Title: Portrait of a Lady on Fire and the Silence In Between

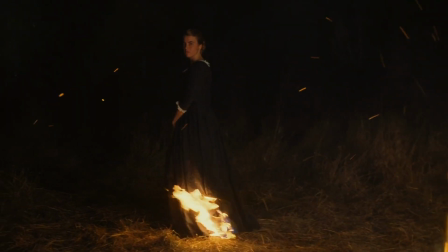7:10 The women gather around a fire, and Eloise is caught on fire.
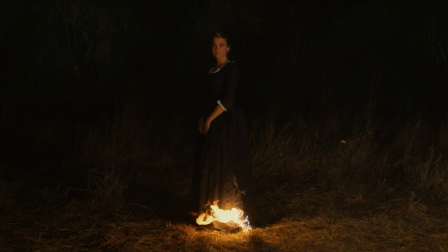7:16 Céline Sciamma has said that this is supposed to evoke the imagery of witches and their alleged gatherings,
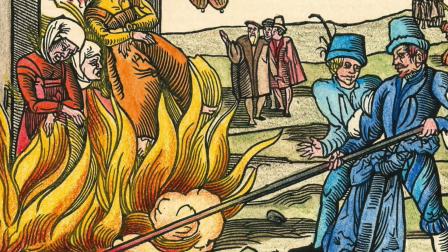7:23 but to me, it signals the burning at the stake.
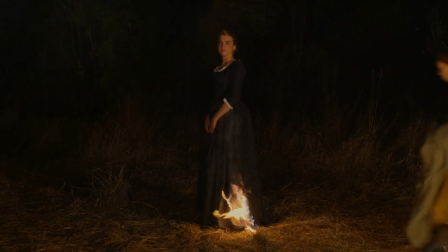7:29 A tool of oppression, a way to silence. Thankfully, the others save her. Why should Eloise be sentenced for an alleged crime of thought,
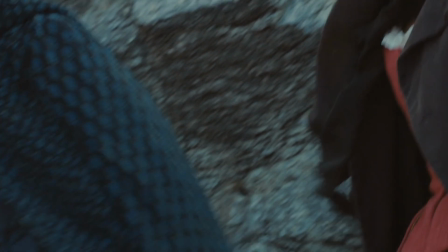7:41 when that crime is nothing but love and a desire for self-determination?
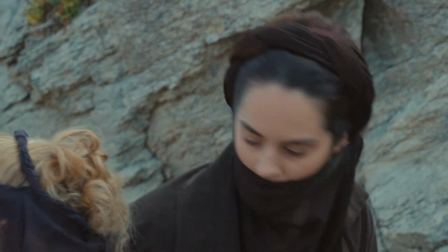7:49 This is the pivotal moment, a liberation, even if only for a while.
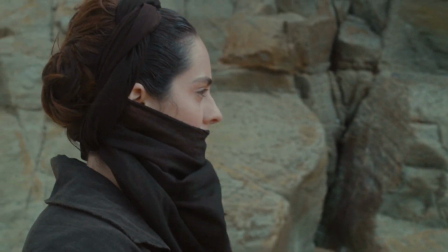7:56 Eloise does not speak in this scene or the next, but her actions speak louder than words.
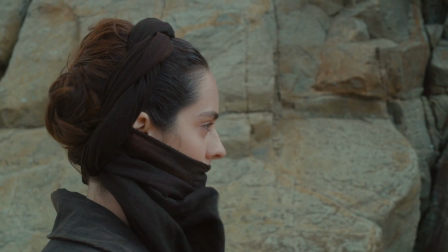8:02 This is what she wants. This is what they want. And why should they not have it?
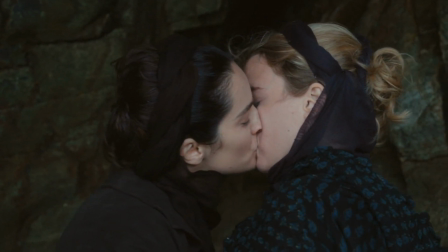8:10 Love is about trusting that there is someone who sees you as you are, who understands without the need to talk.
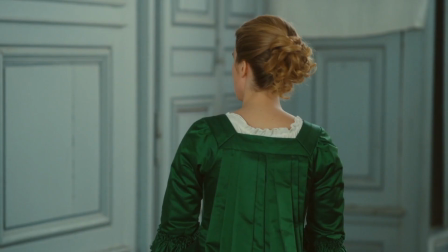8:18 Words are exchanged at a later point,
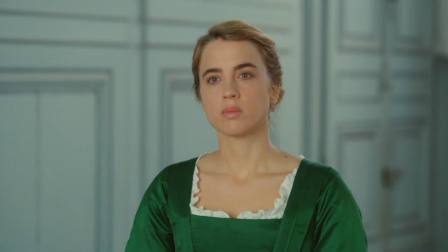8:21 but they never seem to mean as much as the words the women sang, the words that then come true.
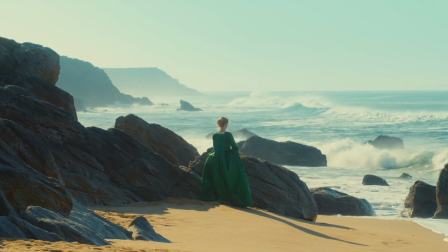8:29 Eloise cannot escape.
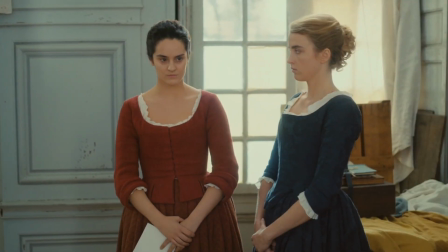8:35 And when she and Marianne have to part ways in the presence of others, their tongues are tied, they are mute yet again.
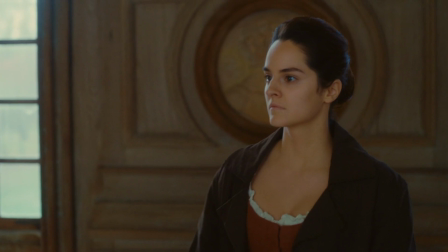8:44 All that is left to them is the reprieve of a hurried hug, a gesture just as befitting to strangers almost.
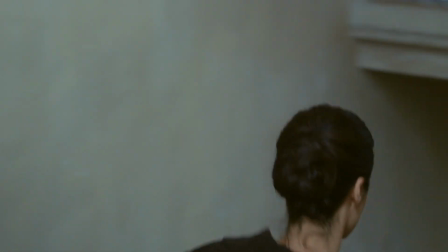8:53 It's not just that they cannot kiss, they cannot speak words of comfort and reach out to the other.
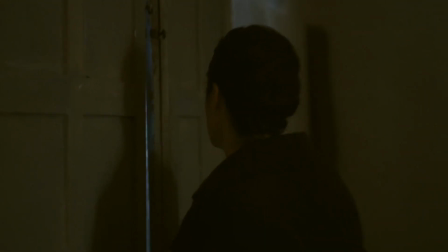9:01 They have to retreat into themselves, as the lines demarcating propriety are very narrowly drawn,
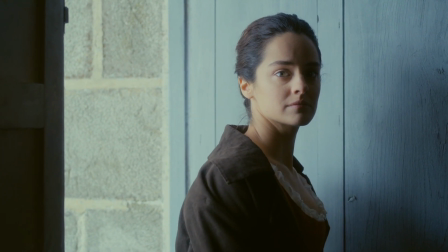9:08 and as the film posits, more so for women than for men.
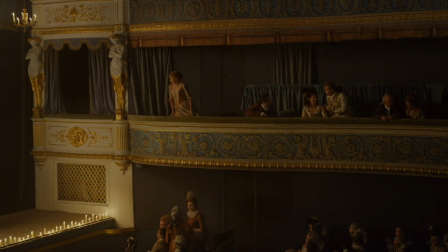9:15 When we see Eloise again at the end of the film, we do not hear her speak either, but we don't have to.
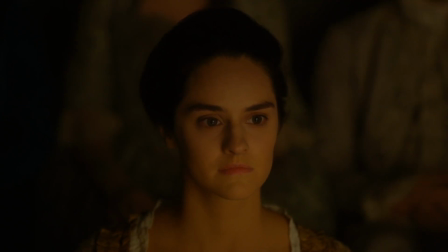9:23 We can look at her face and know. When the music that she shared with Marianne sounds again, from Vivaldi's Le Quattro Stagioni,
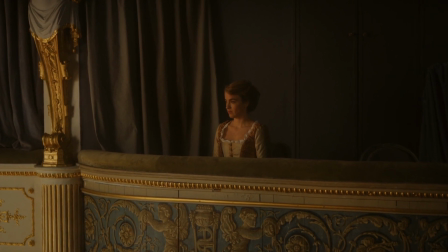9:33 all elements of the film collide. Her outer appearance is that of a wife and mother.
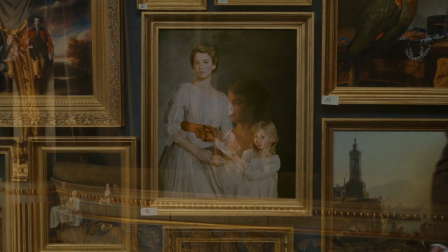9:41 That is what the spectators see in the gallery, and that is what they see in the concert unless they take a closer look.
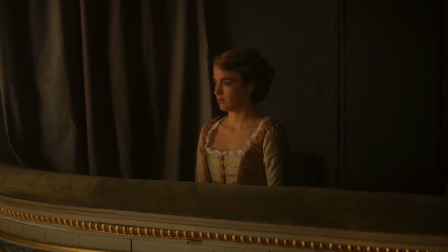9:49 The camera allows us to take that look. It allows us to see Eloise as Marianne sees her,
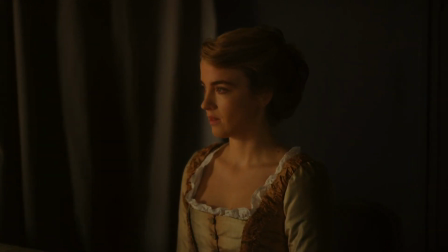9:57 closer even, and what we see is how she unravels in response to the music,
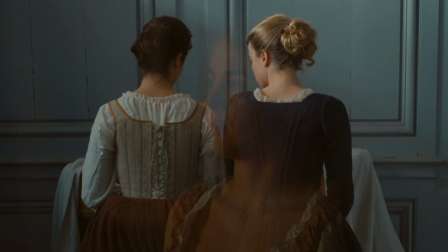10:03 because it reminds her, because it touches and perhaps even comforts her,
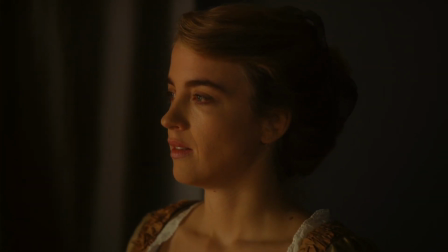10:09 because it provides her with an outlet for her emotions.
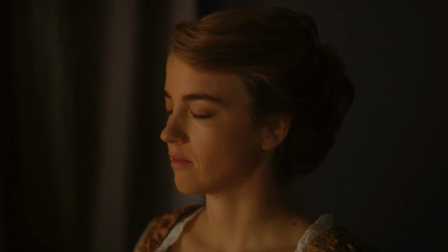10:17 Do we imagine that she has ever spoken about her time with Marianne to anyone? Do we imagine that she could have, if she wanted to?
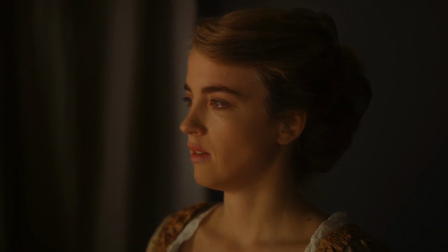10:34 Do we imagine that she has read novels in which she saw her pain reflected, or that she herself has written about them in clear,
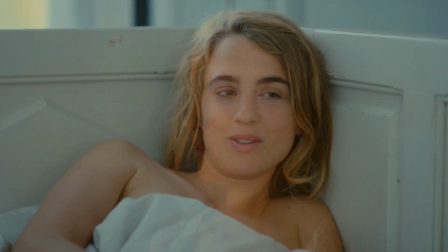10:43 unmistakable words, with no code to obscure the truth of her existence?